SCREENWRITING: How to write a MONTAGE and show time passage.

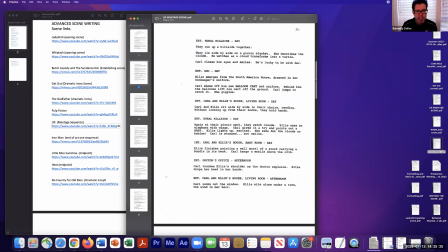[8:21]
That's all you have to do. Then a new paragraph, we cut to, now they lie side by side on a picnic blanket. She describes the clouds. He watches as clouds transforms into a turtle, right? They're enjoying each other. They're having fun. Relationship is deepening. Carl closes his eyes and smiles.
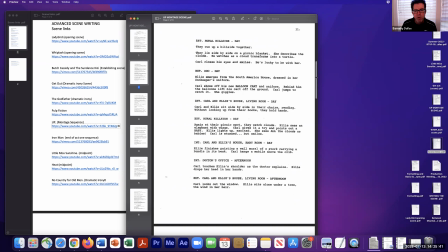[8:39]
He's lucky to be with her, right? Fantastic. Again, short, showing us, not telling us, showing us, right? Showing us that the relationship is deep. We're back at the zoo, right? Ellie emerges from the South American house, dressed in her zookeeper's uniform, right?
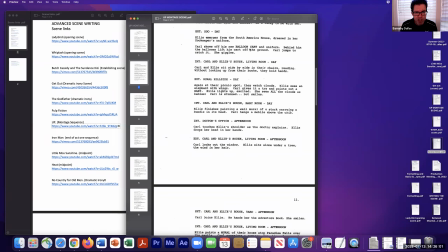[8:57]
Carl shows off his new balloon cart. Notice all capitalized, very significant, a uniform. Behind him, the balloons lift the cart off the ground. Carl jumps to catch it. She giggles. Very significant action. We hit two actions. Now, maybe they're not going off the adventure, but they've gone to the zoo and they're working.
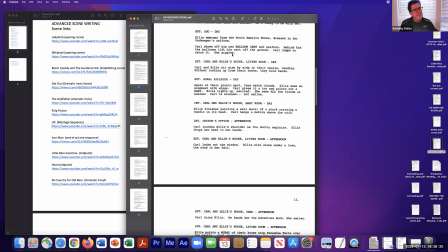[9:16]
They're kind of living an adventure, not quite the one they imagined, but they're here at the zoo working together. Notice the balloon cart. What a great image. It lifts off. He pushes it back down.
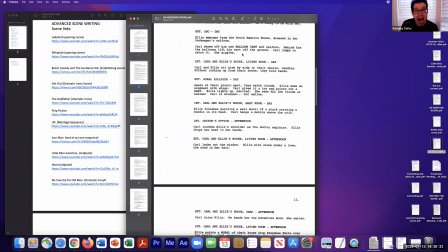[9:27]
This completely foreshadows and sets up when the house flies off with Carl in it, right? With Carl in it, right? Here, Carl and Ellie's house, living room, day. Carl and Ellie sit side by side in their chairs,
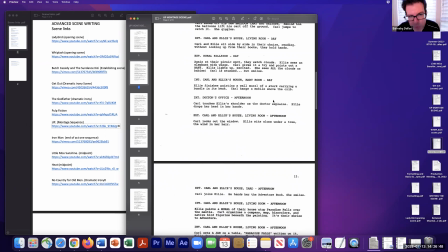[9:44]
those chairs that we pushed in together, reading without looking up from their books, they hold hands. There's a relationship, right? There is a deepening relationship, right?
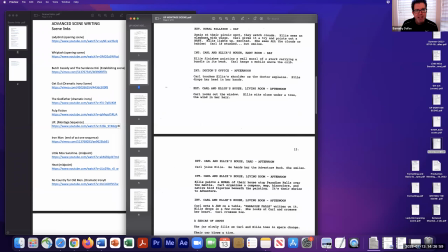[9:55]
We're showing maturity. Now we're back at this significant location, exterior rural hillside day. Again, at their picnic spot, they watch clouds. Ellie sees an elephant with wings. Carl gives it a try, points out a baby, all caps. Very, very important.
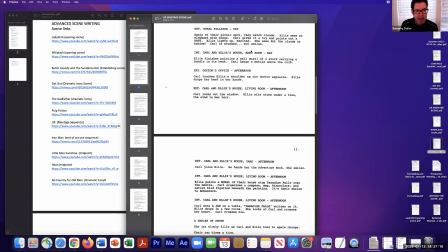[10:12]
We're gonna have a setback. This is foreshadowing a setback that's about to happen. Carl lights up, excited. He sees all capitalized, the clouds as babies, exclamation point.
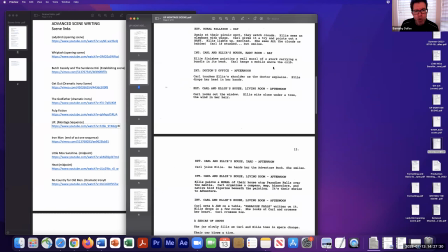[10:25]
Carl is stunned, but smiles. We just showed that they have made a decision, a life decision. We are going to have a child, right? Step forward in the narrative, step forward in the scene, right?
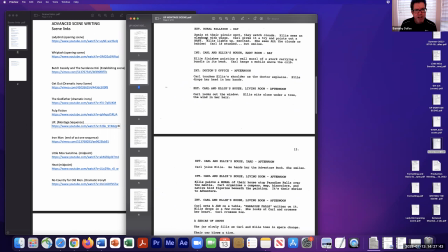[10:40]
Step forward in their life, all done very simply, right? With 4 lines, right? Now we are in the house, Carl and Ellie's house, comma, in the baby room, right? Finishes painting a wall. Ellie finishes painting a wall mural of a stork carrying a bundle in its beak.
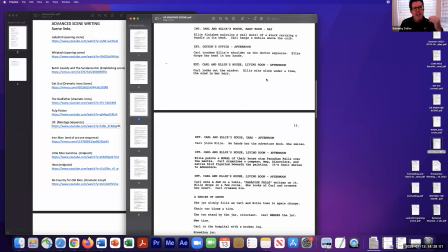[10:57]
Carl hangs a mobile above the crib, right? They are nesting, literally nesting, right? Interior doctor's office, right? We just cut to the doctor's office, right? And we buy a slug line. Afternoon. Carl touches Ellie's shoulder as the doctor explains.
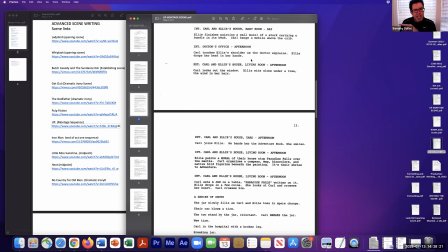[11:16]
Ellie drops her head in her hands. In the sequence, it's an elaborate pan from the baby room, move through a wall, and we go and we pan through the doctor's office and we see it's much more elaborate in a script. This is all you need. And we're not saying exactly why she can't have the baby.
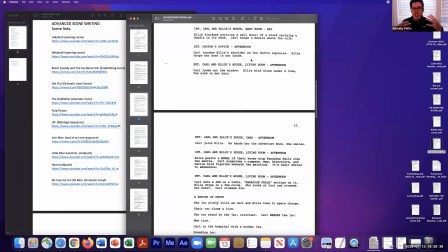[11:34]
We just know that she lost the baby. She can't have the baby. Something has happened. Carl touches Ellie's shoulder as the doctor explains. Ellie drops her head in her hands, right? Massive setback in this young couple's plans. And it's very powerful, very simply done here in the screenplay, right?
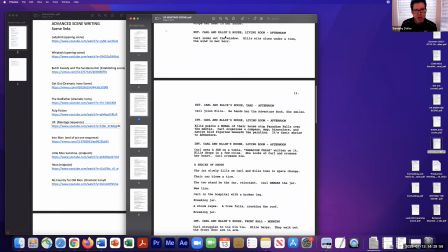[11:54]
And we're moving forward, right? Back to exterior Carl house, living room, afternoon, right? This we're outside. So Carl's looking out the window. Ellie sits alone underneath the tree, the wind in her hair, right?
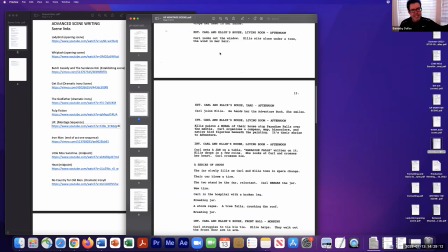[12:08]
So that's the way. He's looking out the window. He sees her sitting. We know her sadness, right?
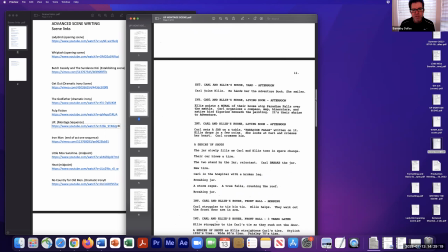[12:14]
We know her sadness, right? Moving forward, right? Exterior Carl and Ellie's house, yard, afternoon. Carl joins Ellie, right? He's out there. He hands her the adventure book. She smiles, shows her the adventure book.